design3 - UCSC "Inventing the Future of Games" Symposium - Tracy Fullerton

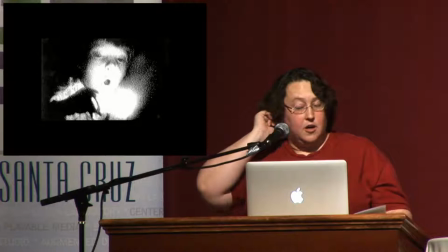(8:15)
In cinematography, we often talk about granularity as a part of the visual texture of the film itself, the way in which particles of silver resolve to make up an image or how the pattern of noise,
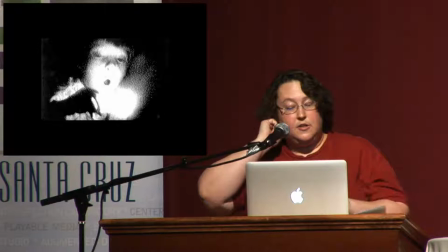(8:27)
which is visible in the emulsion, has its own beauty, even as it seems to obscure the image from being resolved by our eyes.
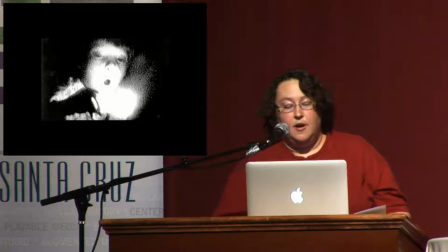(8:38)
And way down at the bottom of the spectrum, literally what we call the toe, the blacks sort of crush tightly together with the grain.
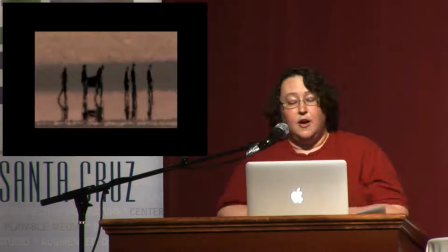(8:46)
And something really interesting happens. I like that a lot. In fact, some of my favorite video and film artists, and Bill Viola is obviously one of them, have enhanced and heightened the granular noise in
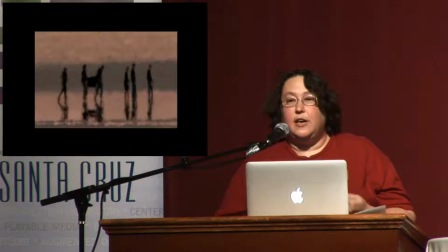(9:03)
their images on purpose in order to get to what I would call a more abstract visual truth. It's almost as if that noise creates a challenge for us as viewers to overcome, which is almost a visual puzzle that we have to solve to find the meaning of the image.
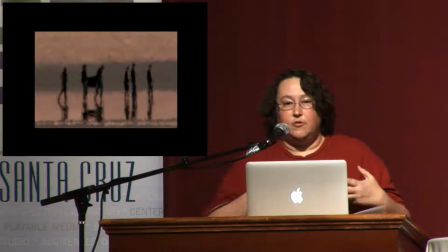(9:19)
And having taken the time to solve it, we find the solution sort of more worthy of our attention. So complexity, in this case, adds a value, almost a playful value to the experience that clarity doesn't provide, and again, there's something interesting there for me.
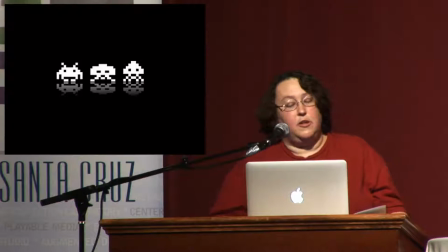(9:39)
So as you know, the visual granularity of video games is equally interesting, even though it comes to be through a totally different methodology. So unlike the silver particles of film or the iron oxide of tape,
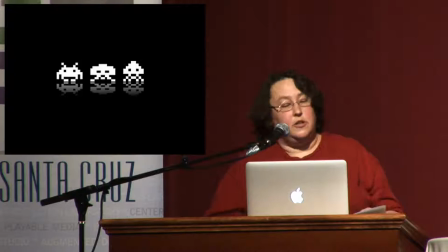(9:52)
pixels, our basic building blocks of visual information are dressable and instructable and they have this incredibly useful level of manipulability for creating the responsive visualizations that, as Michael told us, are the basis of video games.
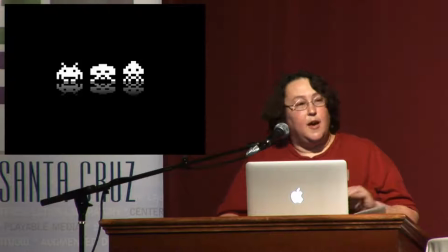(10:10)
And so I think that this underlying granularity shares
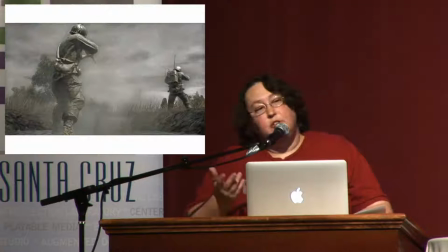(10:17)
some qualities in common with those abstracted high noise images that I sort of love so much.
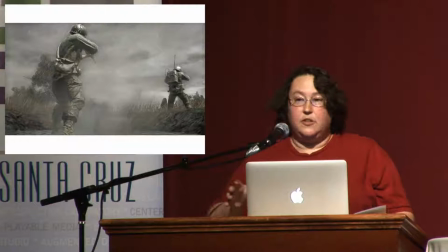(10:24)
But nostalgia aside, video game aesthetics are almost universally striving today to defeat the elegant simplicity of the pixelated image. And whether we want to think of it as cinema envy or an attachment to sort of a renaissance ideal of realism,
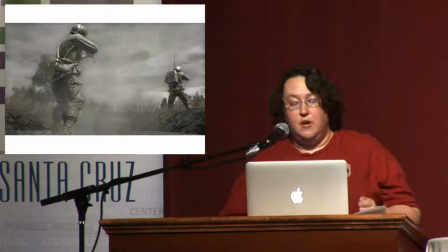(10:41)
the effort seems to be towards a look and feel that has the sense of a cinematic reel, combining obviously with the manipulability of the game space.
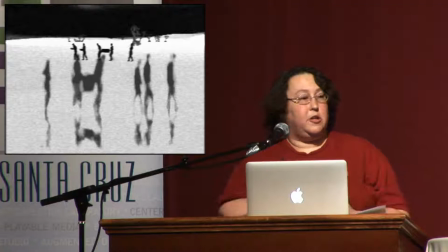(10:50)
And even though it might seem counterintuitive, when we were working, you know, here we are working with a media artist,
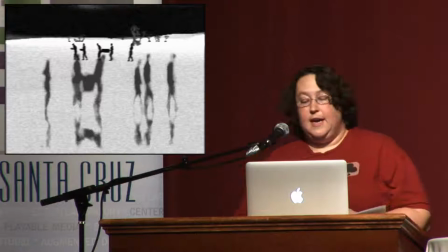(10:57)
this sort of faux cinematic reel was exactly the kind of look and feel that we wanted to stay away from when we were creating The Night Journey. Because it's the kind of aesthetic that sort of shouts, game trying to be cinema.
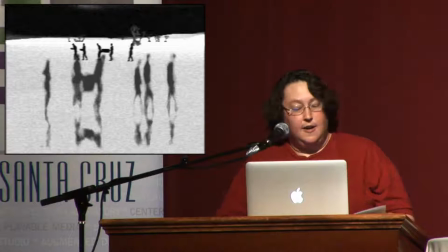(11:11)
And we wanted the project to exist in a subtler, more difficult to identify visual space, one that was recognizable as a particular artist's aesthetic and not a particular medium's.
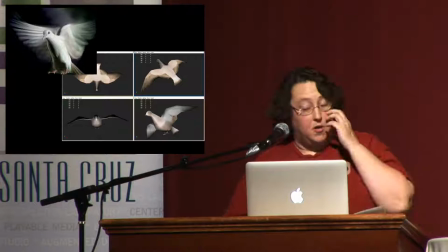(11:27)
So as we developed the look and feel, we literally were tasked with incorporating this archive of images from Bill's prior work into the game.
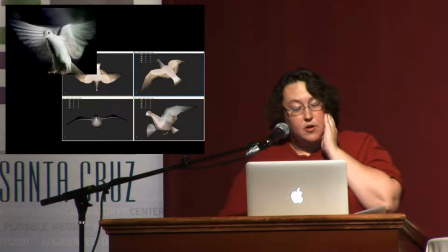(11:35)
We had hours of material that spanned a lifetime of his work and which were intended as base for the world.
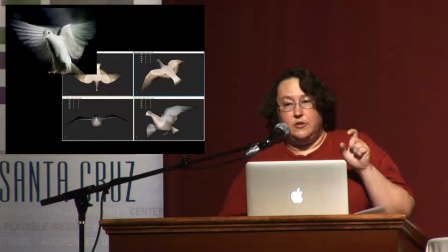(11:42)
And sort of one of the really mind-bending media design questions we had to face was how to get these materials to feel integrally related.
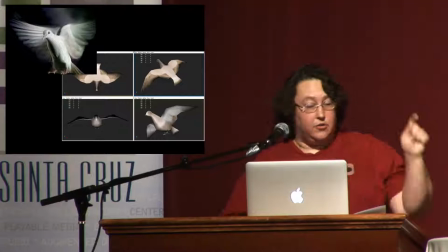(11:51)
And early on we tried doing things like matting portions of the video into the game world and having sort of walls of video and it all felt really wrong.
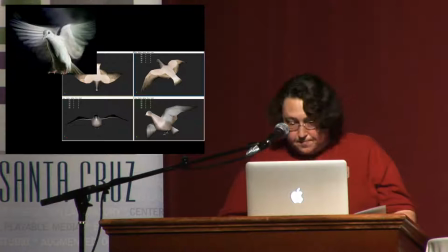(11:59)
It was like we sort of had circled these objects in our world and said here's something different, here's something that doesn't belong.
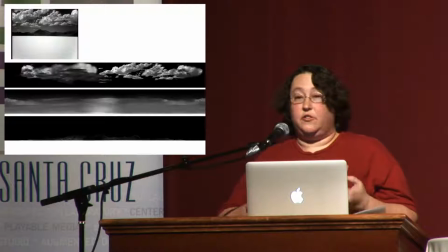(12:07)
Meanwhile Meanwhile we were also experimenting with using pieces of video as textures in the world and we had more luck with that, though you really actually could still see the difference at that point. The human brain is just incredibly good at recognizing the difference in resolution.
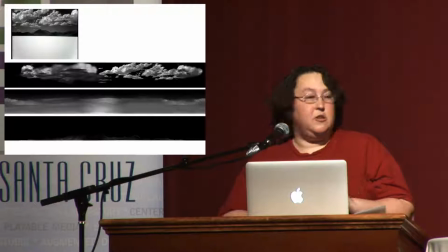(12:23)
You might have accepted our world as fairly detailed,
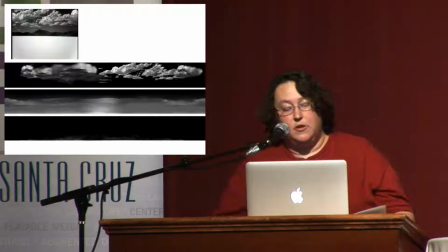(12:27)
the minute you put a piece of video next to it, our pattern-finding brains could pick the real, quote-unquote, real image out right away. And so these are actually some clouds from a piece of desert footage,
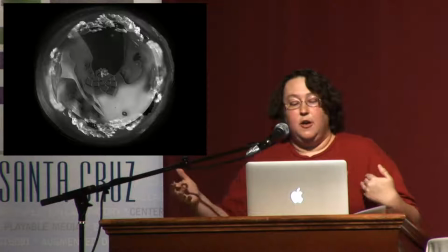(12:39)
and here's a top-down view of the way we broke those clouds up, and they actually currently ring the world.
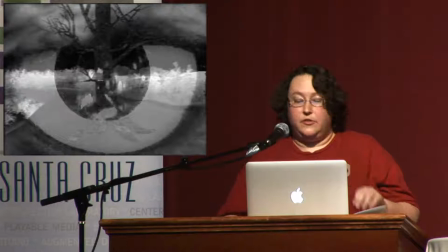(12:48)
But so as I said, we needed to find a common ground between these two very different and distinct types of imagery. The relatively sort of hard, simple edges of our real-time, navigable 3D world, and viola's pristine, carefully captured video world.
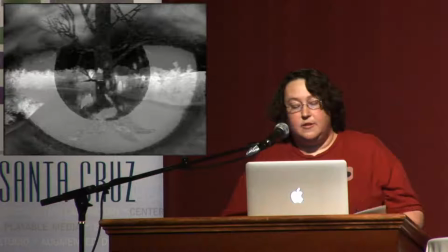(13:04)
And surprisingly, we found that commonality in noise and delay.
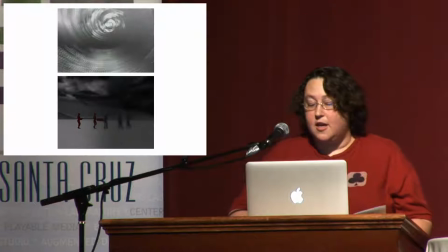(13:11)
So while we were working on the look, we developed a whole suite of post-processing tools trying to figure out creative ways to manipulate our imagery.
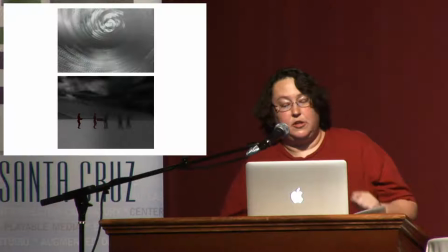(13:20)
We had a lot of fun with this, but nothing, again, nothing felt right. It all felt sort of forced, as if it was a trick we could do, or a switch we could flip.
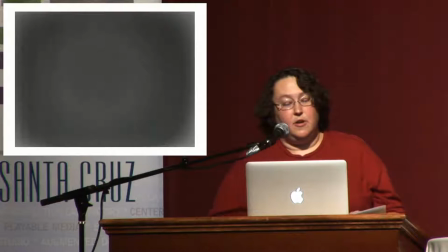(13:29)
At one point, actually, Bill Viola came over with a bunch of pieces to show us for inspiration,
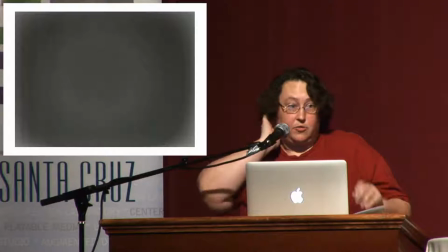(13:33)
and a lot of it was shot using a cheap, out-of-date surveillance camera we purchased at Swapmeet many years ago for $25.
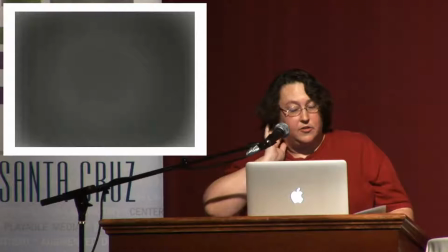(13:40)
This is a guy who works with really high-end HD technology as well.
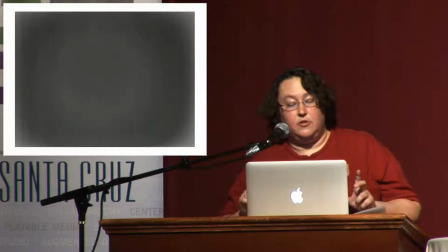(13:45)
And so this actually sparked an idea for us, and we tried using a blank frame of noise captured from Viola's cheap camera as the basis for our digital noise and our post-processing method.
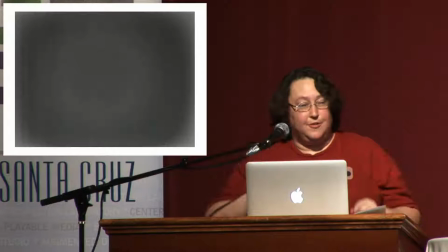(13:57)
It turned out to be exactly what would help integrate our sort of flat, flat 3D world with his deep cinematic images.
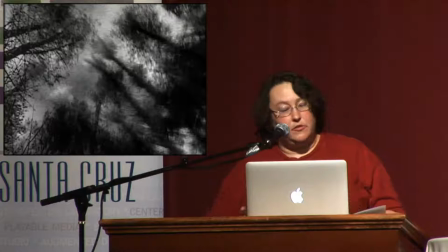(14:08)
So each frame you're seeing there, each frame in the night journey is actually comprised of two frames. Not two fields as in video, but two frames, two distinct images merged. As each frame is rendered in our 3D engine, we literally push it back through the graphics bus to be processed with noise and composited with the current live frame.
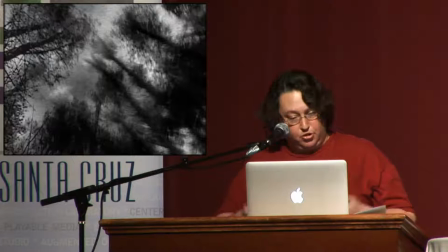(14:25)
The processing also includes some blur and pushes the gain up so that the whites bloom out really fast.
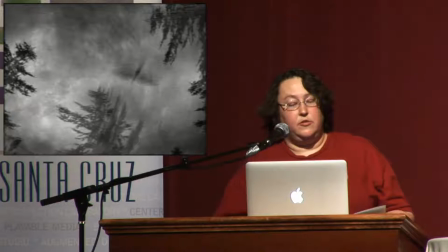(14:34)
This is actually a really archaic digital methodology. So modern shading methods are fast enough to produce something close to this effect in real speed without going back through the bus. But when we look at this, we actually made a test version of this on the PS3 and we weren't happy
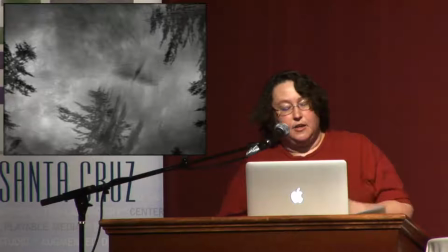(14:52)
with it because it didn't have the sort of delay that we were looking for. It didn't have the sense of those two images being merged. And I think that one of the reasons is that we continue to use this archaic method is
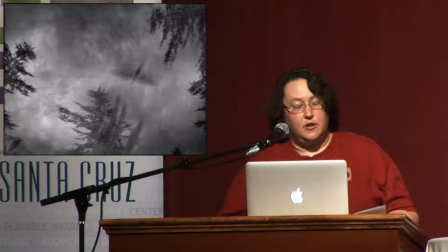(15:10)
the same reason that Viola chooses to use the archaic video technology.
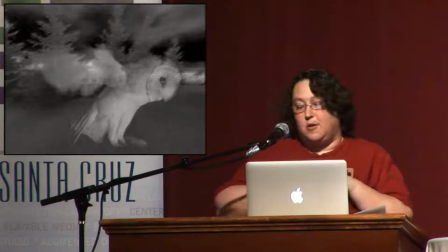(15:15)
And we do it really to enhance the granularity of the image and to focus on that delay itself,
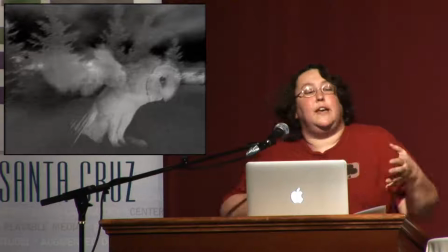(15:21)
to create a sense of time almost stretching your vision as you move through our world.
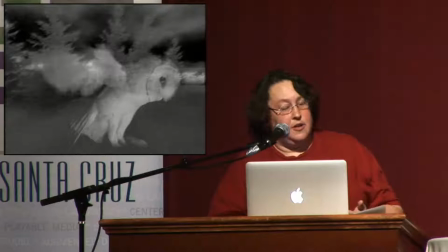(15:26)
In fact, the more quickly you move, the more the delay is apparent. It's disorienting because players are used to clarity,
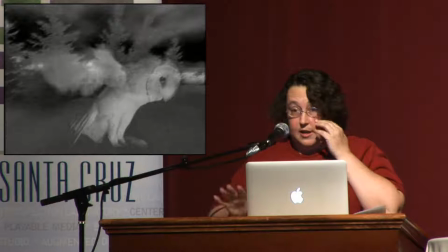(15:34)
and visual complexity requires a lot of mental processing to decode as we're trying to navigate the game world.
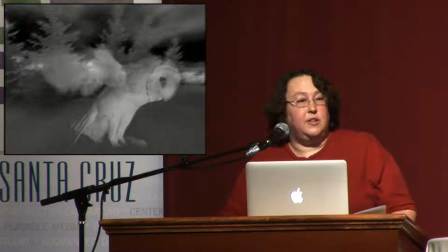(15:41)
And we think this is actually a good thing, that we've achieved what we set out to achieve, and that is to create this subtle,
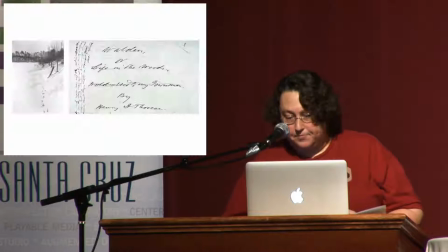(15:48)
complex visual aesthetic that shares some properties of both its game and cinema antecedents. So I have a few more moments, and I'd like to talk about a new game that I'm working on right now in regards to this theme of granularity, and that is Walden.
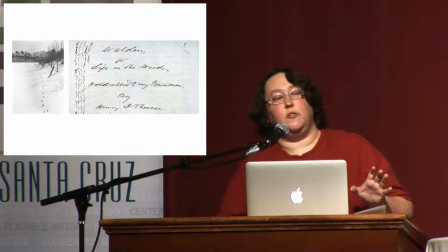(16:07)
And the basic idea, we're actually just currently up to our elbows in design on this game, so it's hard for me to sort of abstract enough to talk about it, But the basic idea of this game is to challenge the player to live the experiment that Thoreau set for himself over his two-year
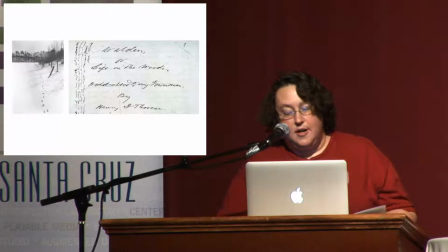(16:26)
stay at Walden Pond.